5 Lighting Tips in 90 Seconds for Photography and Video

Hi, I'm Fletcher Murray. I'm back with more lighting tricks and hacks in less than 90 seconds.
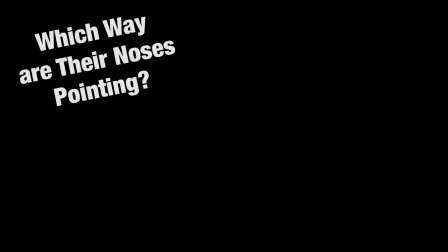0:05 A lot of people are still having trouble knowing where to place their key lights. Well, here's a simple tip from Harry Box, the author of the Set Lighting Technician's Handbook.
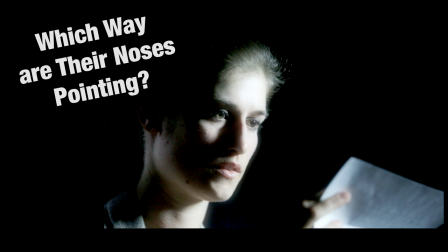0:14 Watch the actors rehearse the scene and ask yourself, which way are their noses pointing?
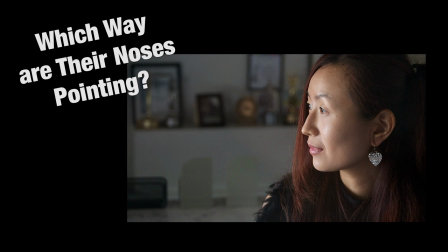0:19 Now extend from their noses out an imaginary line.
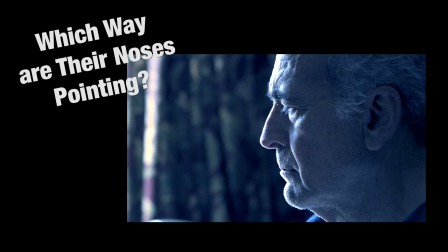0:23 On the other side of that line is where you'll place your key lights. so now you'll be shooting into the dark side of their faces.
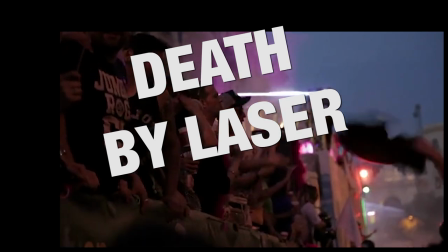0:30 Lasers can nuke your camera's sensor in a millisecond. Here's how quick it can happen.
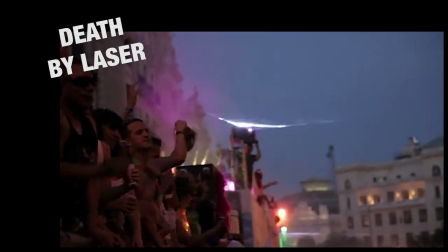0:35 Party, party, laughter, laughter, laughter. Zip, you're toast. That's a wrap.
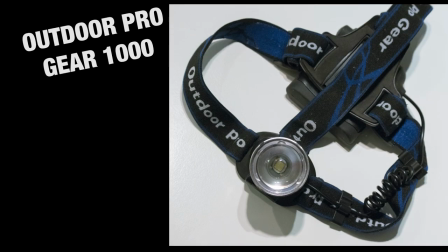0:42 When I need a good battery-operated light, I go with the Outdoor ProGear 1000 Lighthouse Beacon.
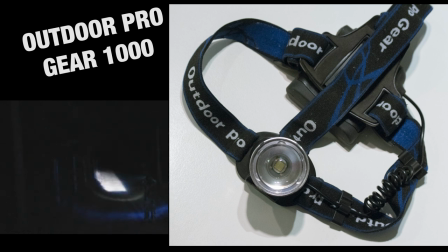0:48 It has a zoomable lens that gives you the same hard shadow you need for the film noir look.
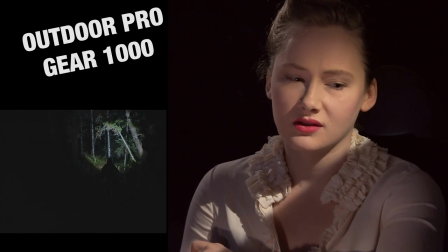0:55 and it's great to have whenever you're filming something at night. If you want a late-in-the-day shot to look more like night,
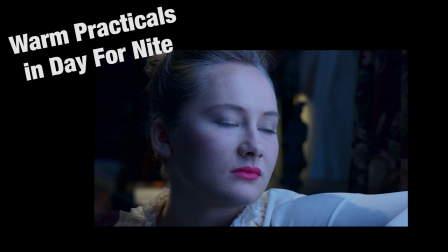1:03 change the Kelvin temperature of your camera to blue and add a warm practical lamp in the background.
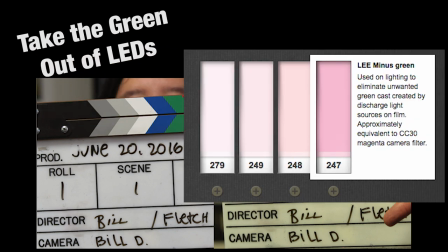1:12 Many cheap LED lights have excessive green in them. Remove the green by putting a minus green gel or filter over the LED light.
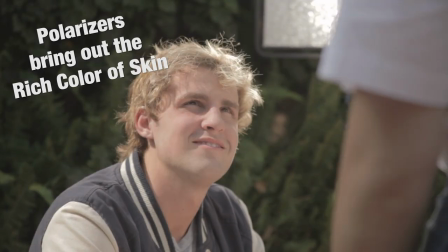1:20 Most people have oil on their skin. skin. You can remove that oily glare with a polarizer.
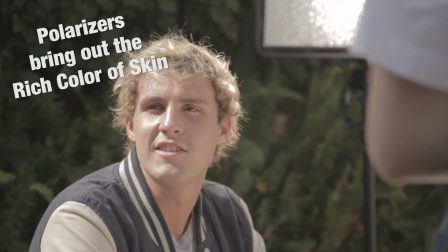1:26 Now you can see the deep rich color of the skin.